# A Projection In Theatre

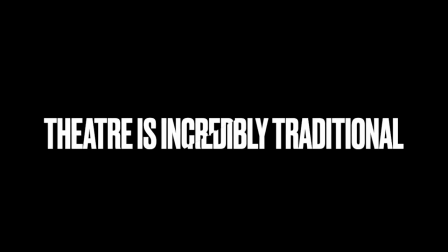[0:00]
Theater is incredibly traditional.
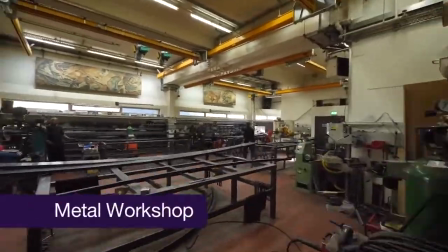[0:02]
There are so many things that happen in theater that go into a design, and rules that actors follow that stay the same throughout so many years.
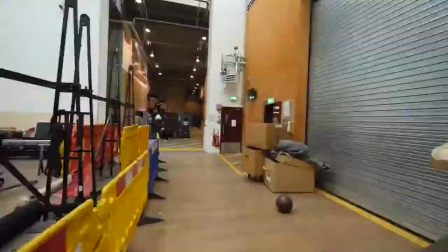[0:11]
The way we create theater is still pretty similar to what we did 50 years ago.
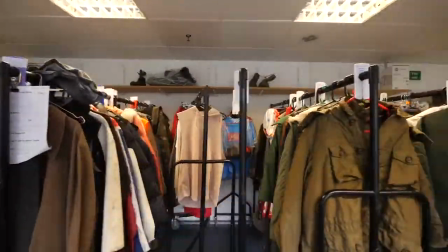[0:16]
The concepts, the same ideologies, and the same techniques are all mostly used today.
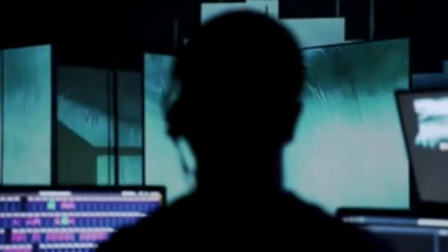[0:22]
However, like with most things nowadays, people are starting to digitize or bring in a strong aspect of digital media into the realm they live in.
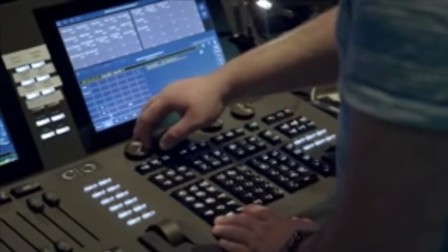[0:31]
And technical theater is no exception. It's not that Broadway is being digitized or that we will have only digital shows from now on.
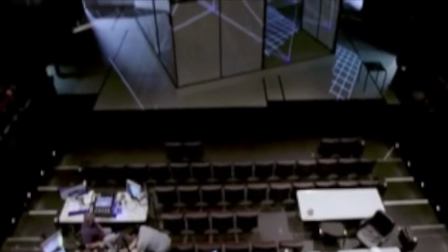[0:39]
It's not that.
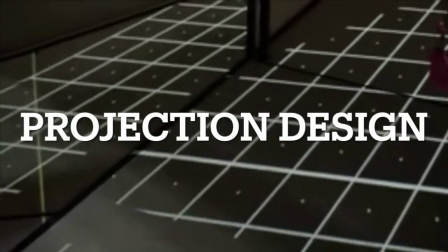[0:40]
It's the full force introduction of projection design, or sometimes called multimedia or video design, into productions that is changing the game.
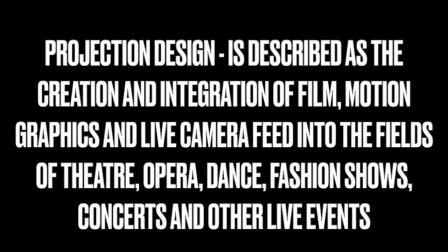[0:49]
Projection design is described as the creation and integration of film, motion graphics, and live camera feed into the fields of theater, opera, dance, fashion shows, concerts, and other live events.
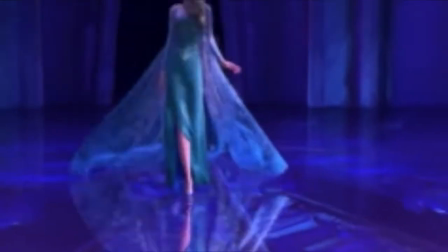[1:02]
It's taking the techniques, skills, and concepts from film and animation and applying it to a live performance.
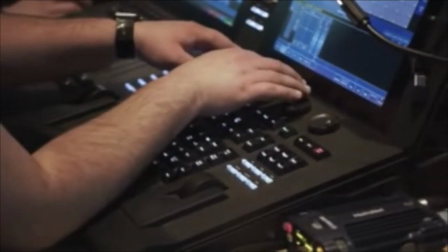[1:09]
The integration of projections is a relatively new one.
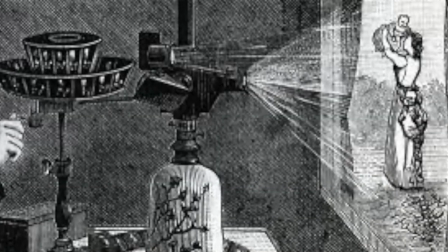[1:13]
I mean, shadow puppetry and the magic lantern have been a huge part in the evolution of projections, and are its past,
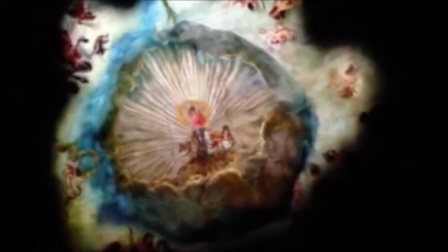[1:19]
but the concept of projection design being its own separate land in the world of technical theater is a relatively new one,
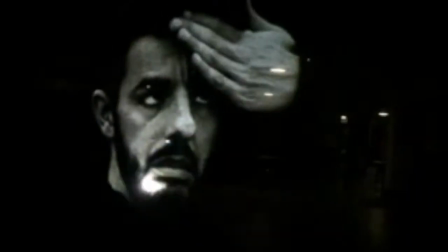[1:26]
and it's here to stay. Projection design is changing the landscape of theater.
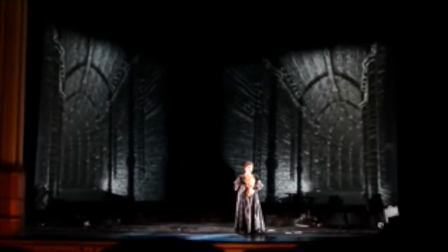[1:31]
It's elevating the designs and stories being put on stage, and I want to go through how projection design is achieving this.
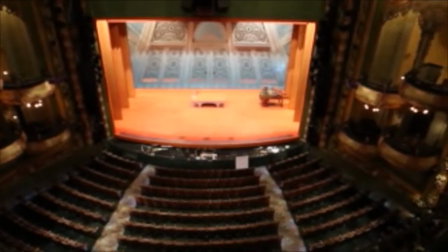[1:42]
Storytelling in theater has always been visual, but through different means.
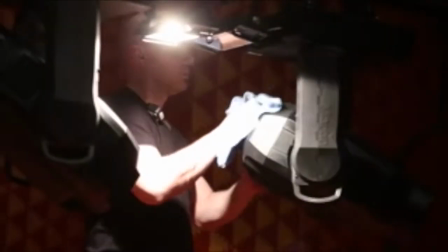[1:46]
Each area surrounding the theater are all in the same team with the same goal to tell the same story.
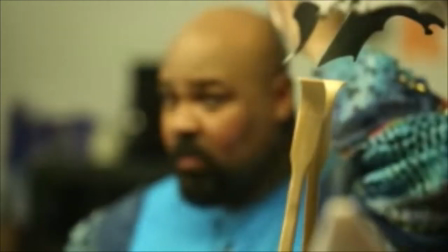[1:53]
The actors tell the story through their characters, the scenic designer tells the story through the set props,
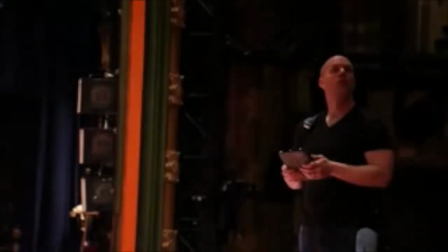[1:59]
the costume designer tells the story through the costumes, the lighting designer tells the story through the lights,
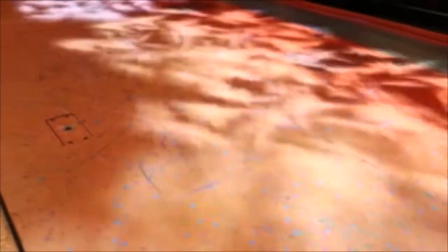[2:05]
etc., etc. They are all extensions of the story that the playwright has put down on paper. Projection designer Peter Negrini says,
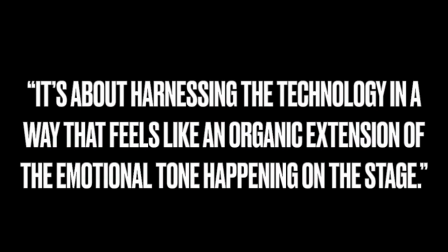[2:13]
"It's about harnessing the technology in a way that feels like an organic extension of the emotional tone happening on the stage."
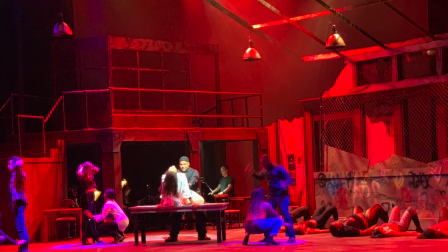[2:21]
So, like the way that a lighting designer could create a red light environment to convey passion, sex, or anger,
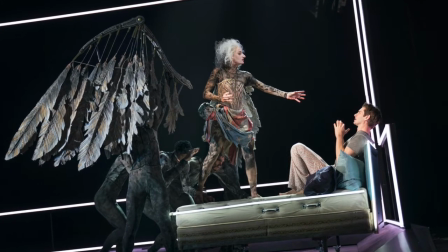[2:28]
or the way that a costume designer could give the character a more jagged costume to portray intensity or quirkiness to the character,
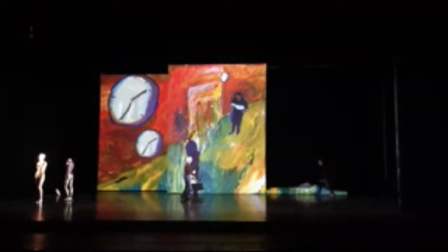[2:36]
is what Negrini is trying to get across. It's about the idea that projections can be used as a way to interpret the work being produced.
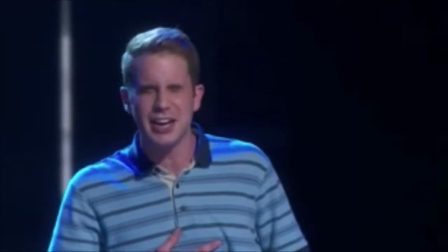[2:45]
An example of this, in my opinion, is Dear Evan Hansen.
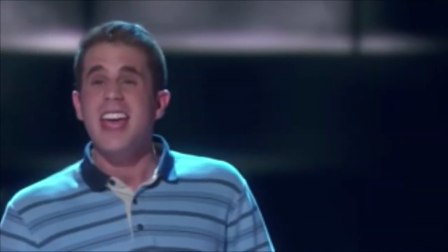[2:49]
Negrini was actually the designer for the show, and I feel what he values as a projection designer, as an artist, is very prevalent in this musical.
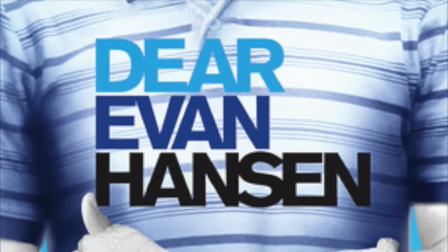[2:56]
Dear Evan Hansen is a musical about mental health and depression in a world where everything is consumed by social media and the digital world.
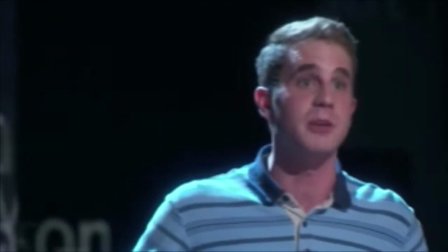[3:04]
A big part of the musical is the main character, Evan Hansen,
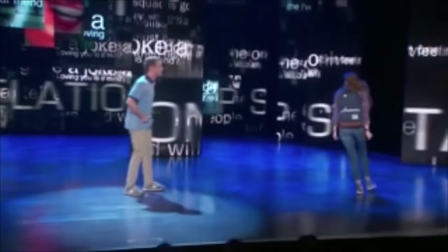[3:08]
gaining a desperately wanted sense of popularity and love from the family of a student who committed suicide through the use of social media.
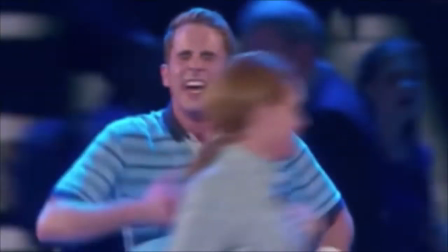[3:18]
So, as a way to convey the social media scape that the story is set in,
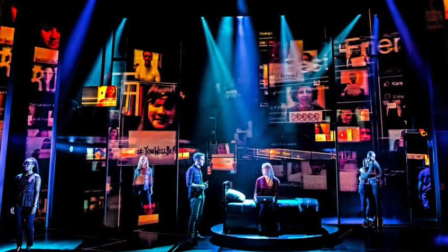[3:22]
Negrini used multi-layer projection screens both downstage and upstage to project images of social media posts,
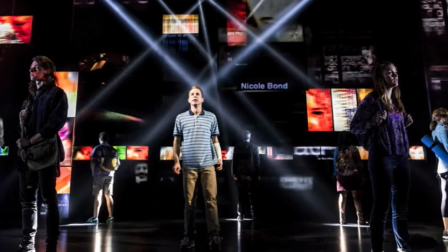[3:30]
pictures, videos, and other media praising Evan and drowning Evan and other characters within these projections.
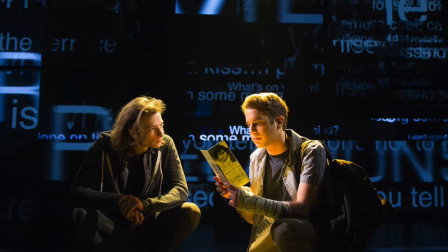[3:38]
To further convey the emotional journey of the story,
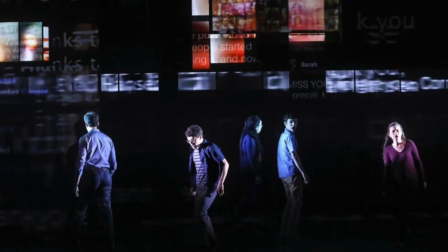[3:41]
Negrini had the projections be used less and less until eventually Evan was isolated and alone by the end,
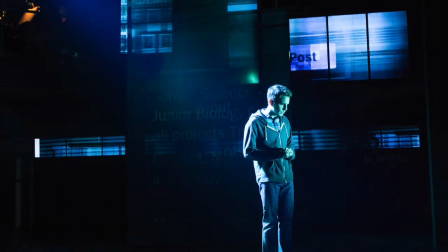[3:48]
without the advantage of blending into the mediascape that he was once falsely living in throughout the play.
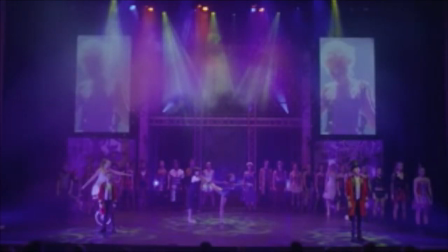[3:59]
There are 5 main elements that make up the world that is on the theater stage, or also known as scenography.